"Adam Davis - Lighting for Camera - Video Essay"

So to begin, for my first lighting setup, I used an original 2013 Xbox One.
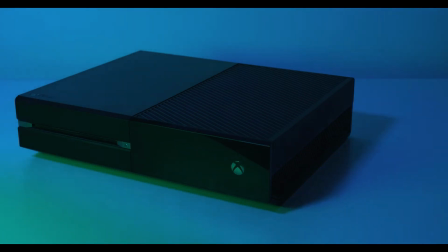0:05 The reason I used this Xbox One is because it's two-tone finish, the glossy dark plastic which absorbs light on the right,
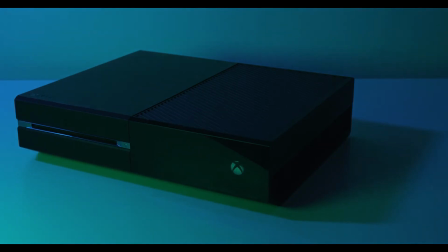0:14 and the more matte finished light grey plastic on the left, with a chrome disc tray in the middle which breaks it up quite nicely.
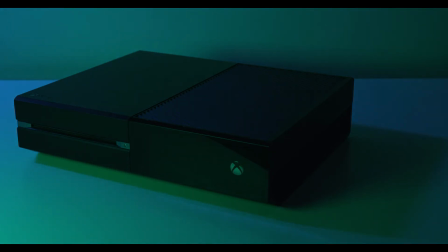0:21 And then on the top of the Xbox, this finish is flipped, which I thought would be quite an interesting
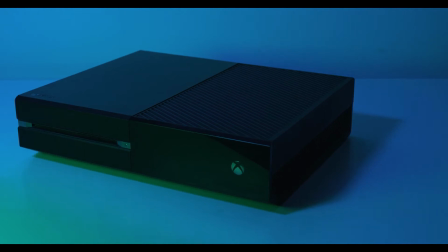0:29 material on which light could bounce and reflect and refract off of. And I think broadly I was right in that.
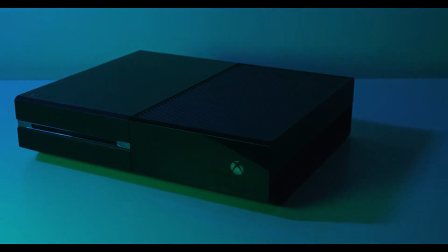0:35 This was actually the third setup I did. I think it's much stronger than the first one I did, so I've rearranged it to put a better foot forward in this assignment.
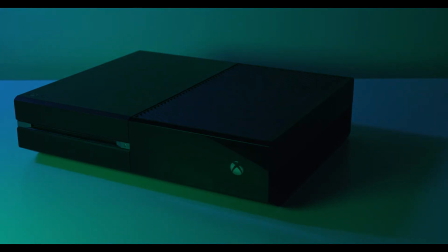0:44 So, to begin,
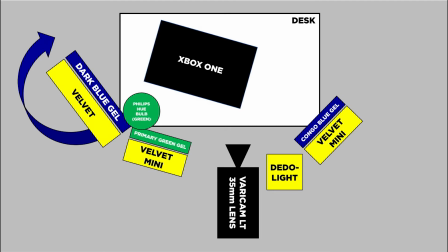0:46 the way this lighting setup was set up was a Vericam LT with a 35mm lens pointing at an off-kilter Xbox One. To the far left of the setup, about 45 degrees to the left, is a dark blue gel on a velvet.
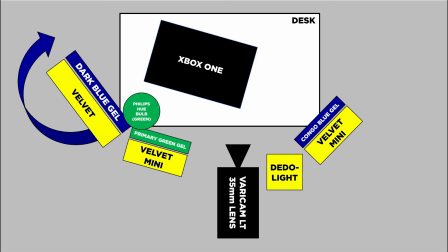1:00 This velvet is about 2 meters in the air, basically touching the ceiling. To the right of that is a Velvet Mini, primary green gel on that, pointing directly parallel to the Xbox One, pointing a green light right into its face.
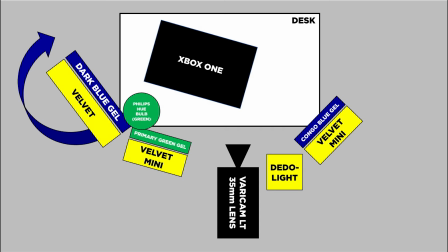1:12 And then to the right of that, this is the first issue I had when doing the setup, was a Congo blue gel on a Velvet Mini. And this was not a part of my plan, but I think it became necessary because myself and Richard did this assignment.
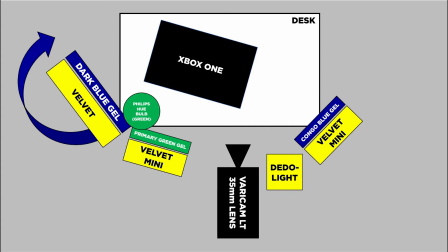1:27 We're both on the same course. We did it separately, but we used the same equipment, and we both came to the same conclusion that there's something wrong with the camera.
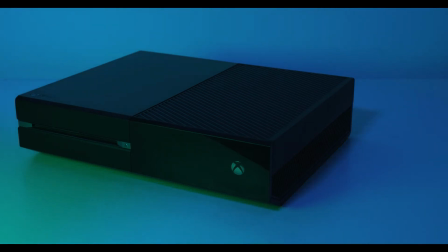1:33 No matter what we did, it refused to accept a white balance at all. We reformatted it, we resetted it, we asked people, we went online.
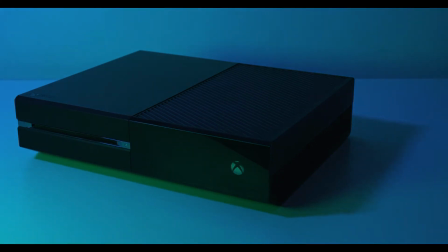1:42 It refused. Even if it let us actually undergo a white balance, it wouldn't change a thing.
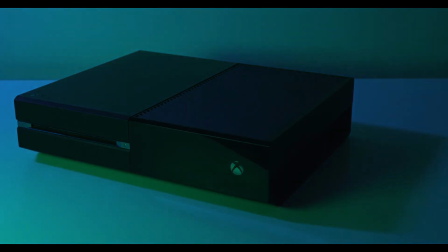1:47 We changed the Kelvin, we did everything we could, and we decided, both of us independently, that the best way to
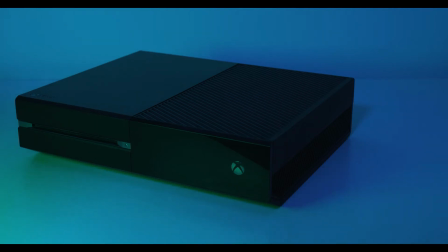1:55 mitigate this is to A, make the light, the overabundance of blue, the overfondness of blue,
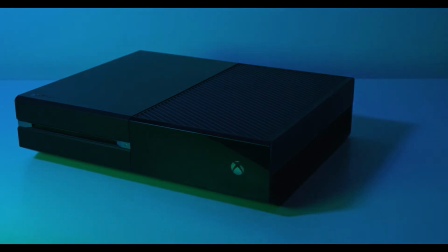2:02 motivated to put more blue into our setups, which most of mine already had, so that was no problem at all.
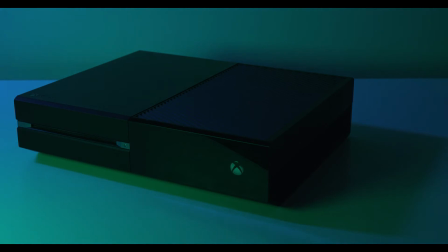2:09 And secondly was to increase the intensity of that blue, definitely, so make it motivated.
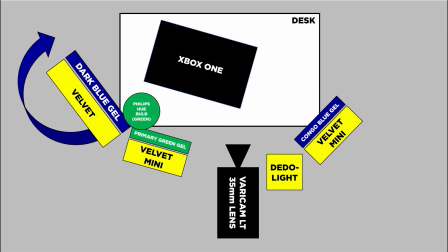2:18 So I have put another blue Congo light there just to separate this blue from being the sort
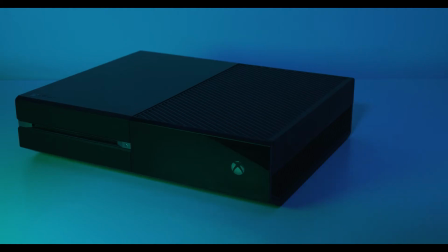2:24 of soft blue that kind of irks of bad white balancing and just not quite getting the Kelvin right,
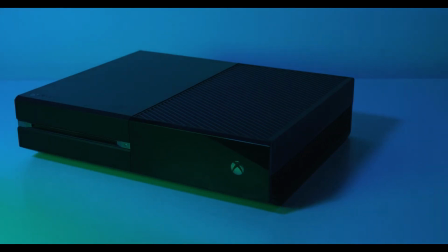2:31 to actually being a serious part of this image all the way through, not just the left hand side.
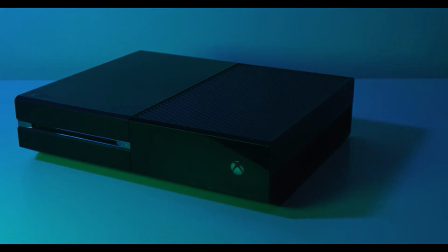2:36 All of it has a deep motivated blue. I think that if anything, that's helped the setup quite a bit.
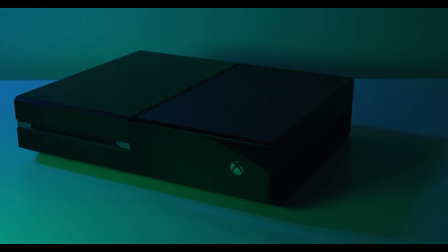2:43 It's just created the point of this setup was to be a sort of battle between blue and red,
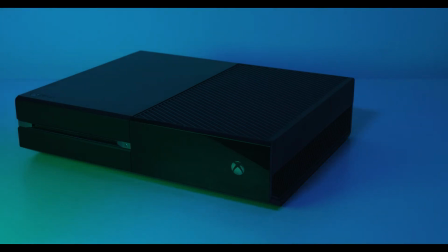2:50 blue and green, blue receding to green, receding territory to green.
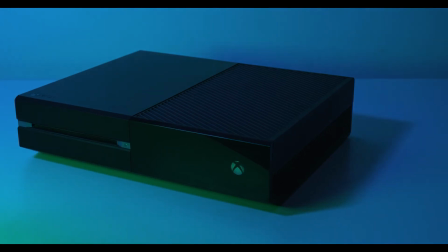2:55 And I think the blue being much more intense and much more substantial really helped in that.
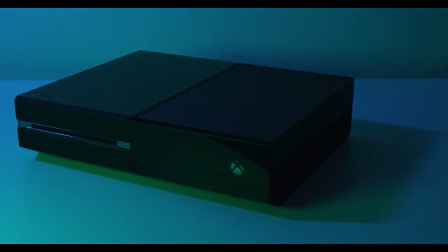3:00 Another problem I had was with the green gel on the Velvet Mini. It just wasn't powerful enough.
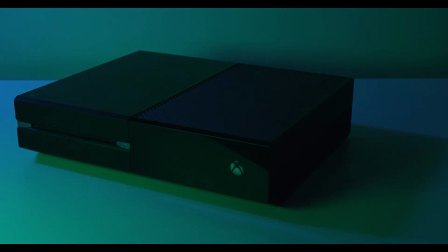3:05 It wasn't coming across on camera well enough. So I needed to increase it.
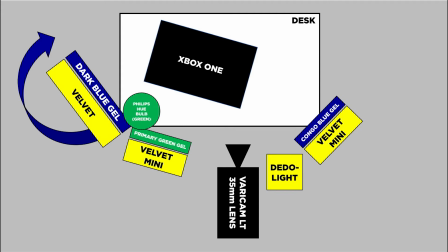3:11 I tried turning down the other velvets. I tried pretty much everything under the sun, and the only thing I could do was to introduce a Philips Hue bulb that I had, and I could reproduce the colour of the green, and because it's so intense and so directional and so accurate,
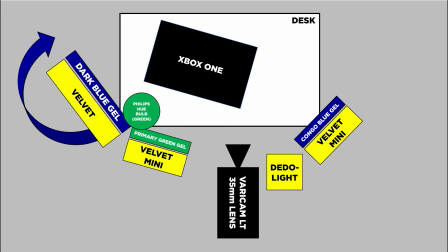3:28 I could just place it on the table and it would just help push that green along to give it more of a presence on camera. That's why in front of which is different from my plan,
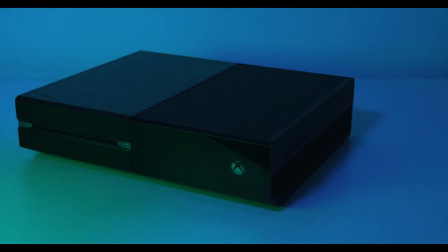3:40 there's actually really a soft green in the bottom left hand side of the frame from the beginning, which I didn't really want.
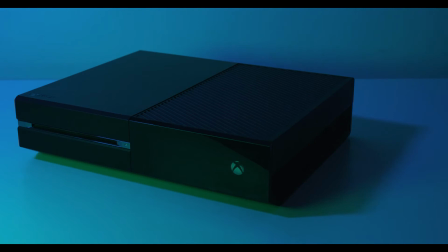3:46 I wanted it to be blue anywhere other than the shadows, but that just creates a kind of glowing effect as it goes in, which is just a side effect of having to use a Philips Hue,
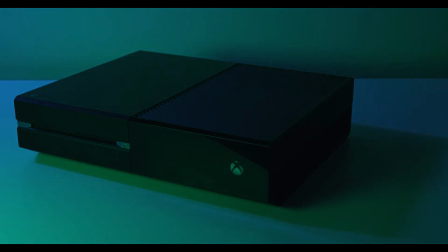3:53 which I'm very much fine with. Another problem was just the level of light in the room. I didn't plan on using a Dado light, but I pointed one at the ceiling just to bring up the light levels by 10% or so.
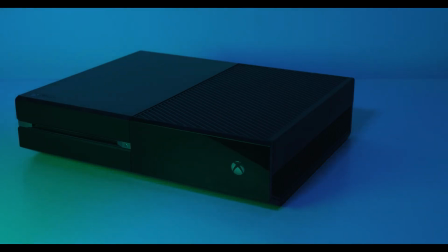4:02 Otherwise the details were lost. The Xbox became a bit of a black void.
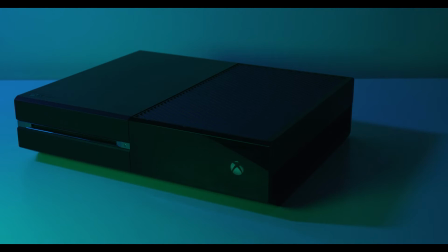4:06 I learnt this from the first setup, the amplifier, which we'll get into later, that you do need to bring up the light levels just to get the details so the blacks aren't crushed. In terms of movement, this was achieved by that velvet on the far left.
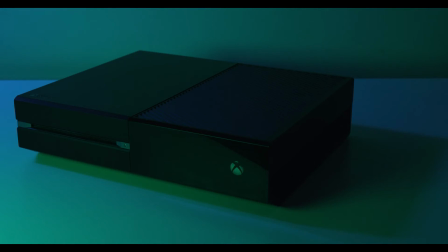4:20 All I did was make it so it wasn't tight at all, and if I let go it would fall.
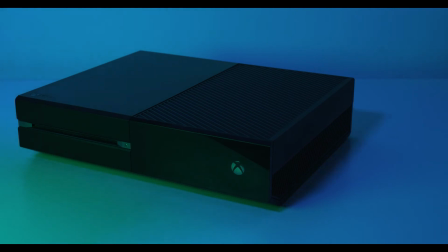4:24 So I had it on the ceiling and I just slowly loosened my grip so it would fall ever so gradually.
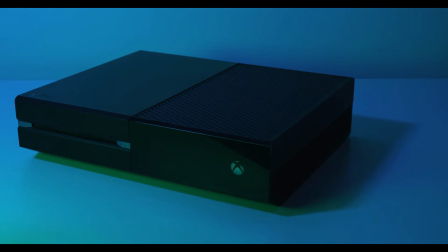4:30 And as this angle became lower and lower and lower and more obtuse,
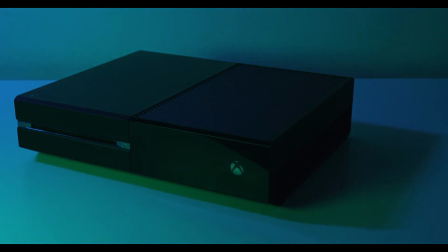4:34 the light would start to hit the right hand side corner of the Xbox and create a negative space, a void of blue to the right of the Xbox,
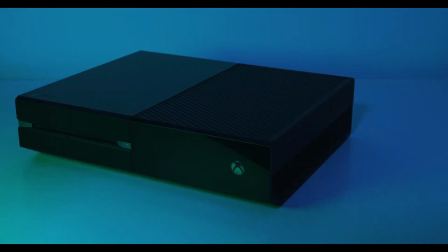4:42 and below it where the ridges would cut it off. And that's with the green light, which is much less powerful and much less intense than the blue,
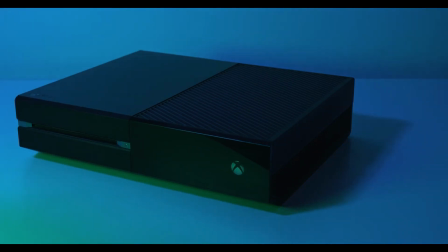4:50 would actually be able to have a negative space to live in, and that would create a kind of green mist coming across.
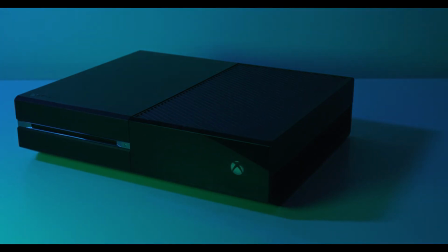4:56 And as this shadow grows and grows and grows, the green has more real estate,
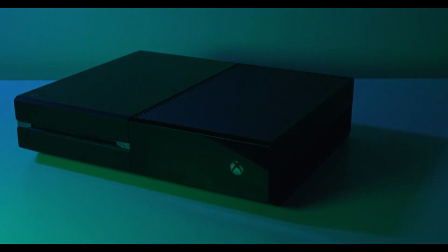5:00 and and the shop become completely overrun with green, which is the branding colour of Xbox, of course.
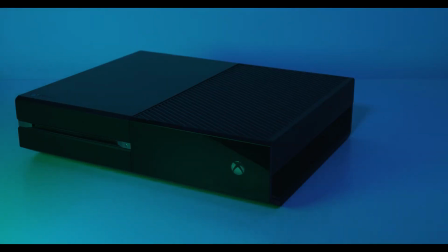5:05 So, but when the stand reaches the bottom and I've got quite a long shadow, I wanted to make it even
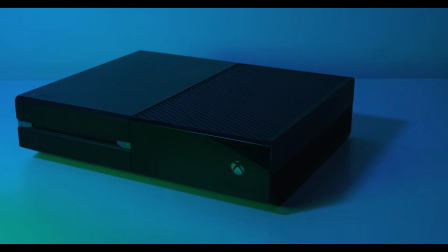5:12 longer. So what I did, I pushed the VariCam, the velvet,
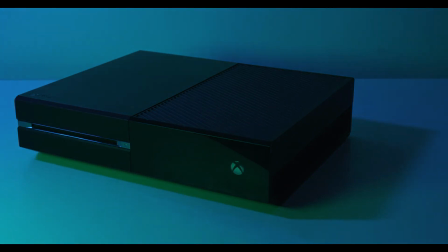5:16 so it went on two legs and kept pushing and kept pushing, so it was slanted, and so the actual velvet was pointing at the wall,
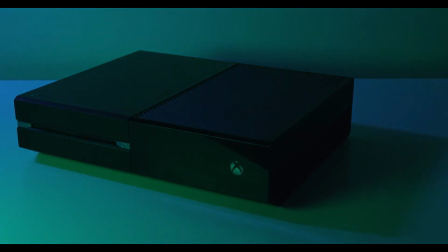5:22 just to reduce as much blue as I possibly could.
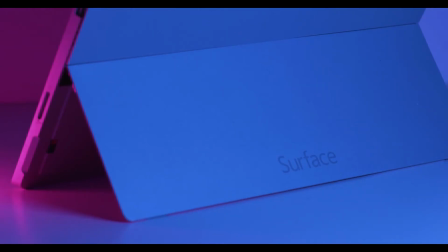5:31 So this next setup is of the Surface Pro, and this was shot on a VariCam LT with a 14mm lens with the camera quite far back,
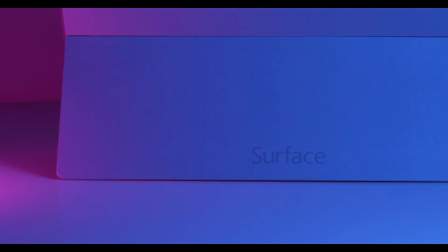5:39 so to get most of it in frame but still be quite a close-up shot with not much negative space.
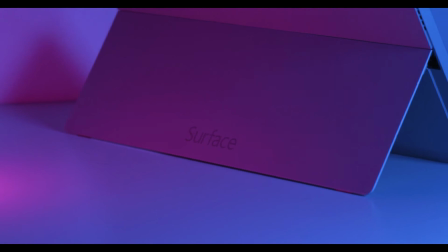5:44 So that was my plan, and I think I achieved that very, very well, all things considered.
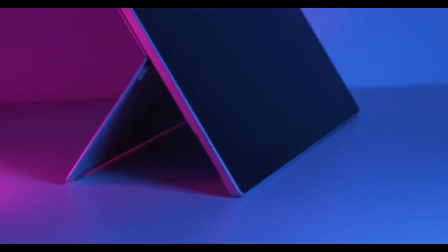5:49 The point of this sequence was to have one side of the face completely swallowed in blue,
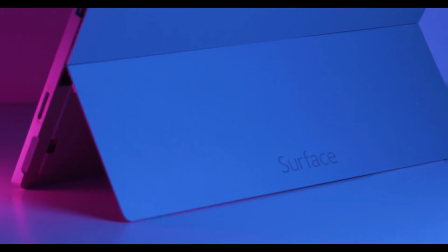5:58 and as stated before, it's very convenient that I wanted blue because the camera had an over fondness for blue,
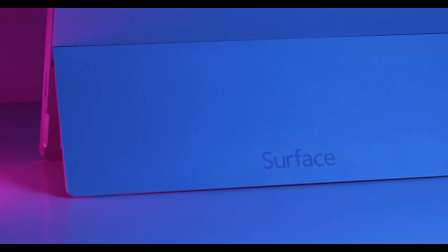6:03 and this really helped, if anything, because it is a really nice rich blue naturally in camera.
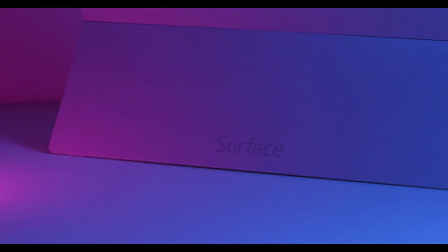6:08 I wanted one face to be like this, and the cut point,
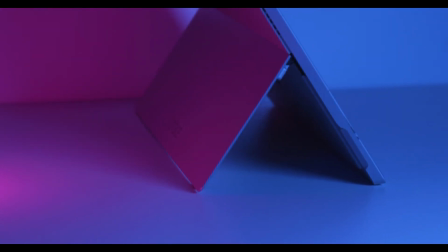6:12 the edge closest to camera is the point where it is red, and it's almost like a streak of red coming off the blue side,
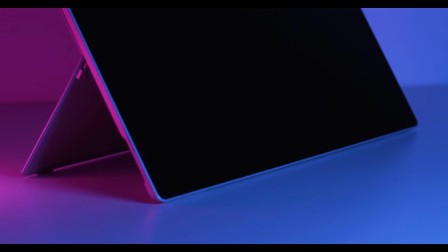6:21 like an afterburner effect. They can almost see the light shooting off it. The negative, the shadow is purple.
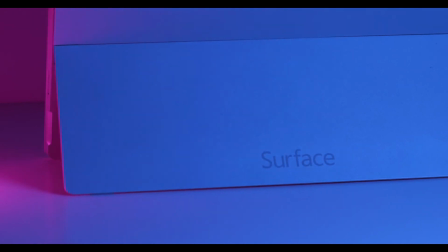6:27 You can see it streaming off, which is exactly what I wanted, and a really nice deep, almost
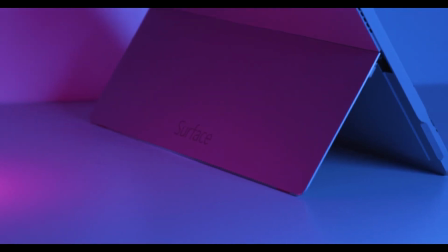6:35 purpley red as well. So, and then I would swivel the surface
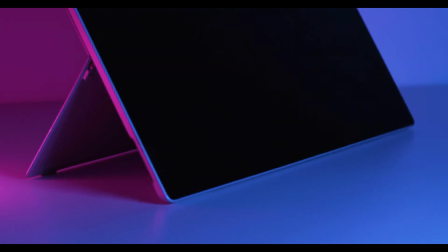6:43 counterclockwise, in fact clockwise, just so the red would hit that back panel,
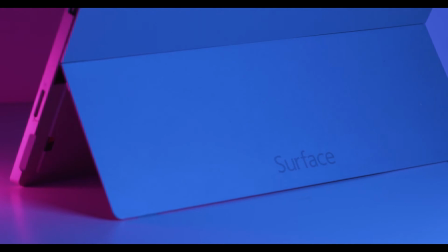6:48 and this back panel is made of a kind of silvery light grey aluminium,
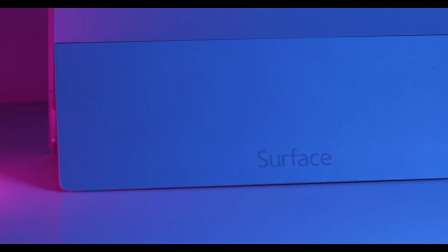6:53 which means it does take on light very well,
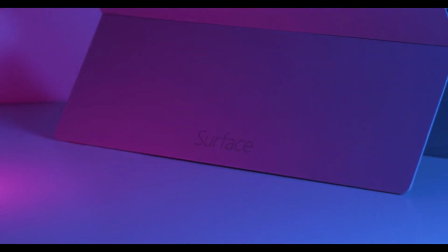6:56 and as I swivel it, it would become red, and then you have basically the opposite shot where the stand is then
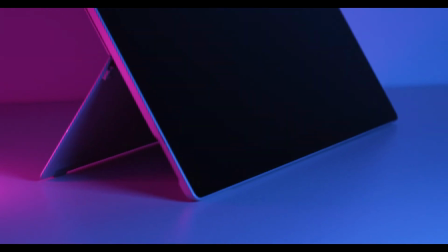7:05 in purple again, and just the outside of the frame catches that blue and purple light quite nicely.
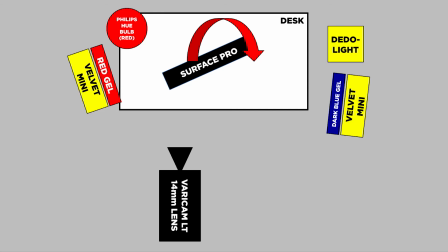7:12 So the way I achieved this look was having a red gel on a Velvet Mini to the left, quite naturally, and then to the right, the same angle, was a velvet, because I wanted the blue to
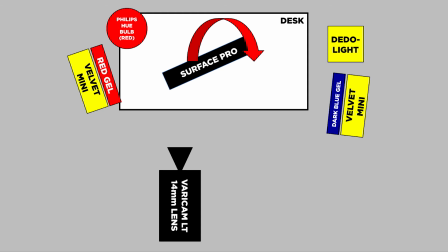7:28 be, obviously it takes up more space, it needs to be a more powerful light. I used velvet with a dark blue gel. On top of that, I had to use a dado light, which was not on the plan at all, but once again I needed to bring up the light levels in the room. It was just too dark. I just needed to bring it up about 10%, and it really, really helped.
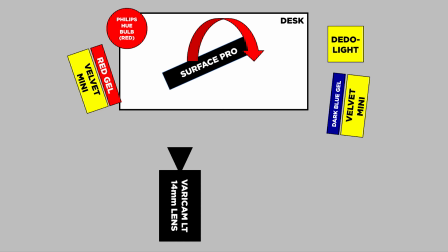7:46 There's a nice level of detail, and it's just the other ones I think have a problem, especially the third one, of being too dark and not having enough to grab the attention, not having enough contrast.
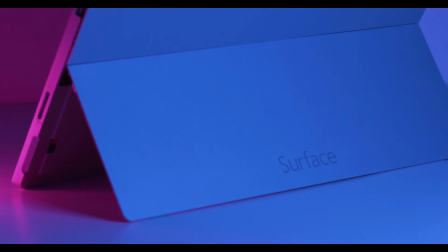7:57 But this one is probably my favourite one.
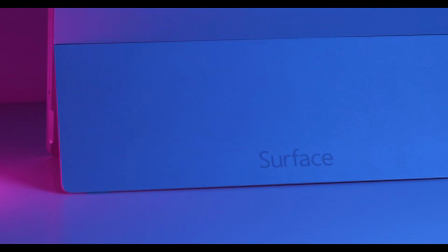7:59 It's the reason this was the third one I shot, but I put it in second instead of first because I didn't want to peak too early.
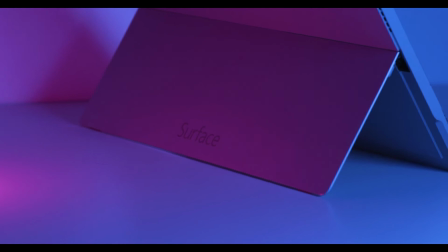8:07 This is by far my favourite one. On top of that, again, the purple was just not vivid enough for me with the Velvet Mini.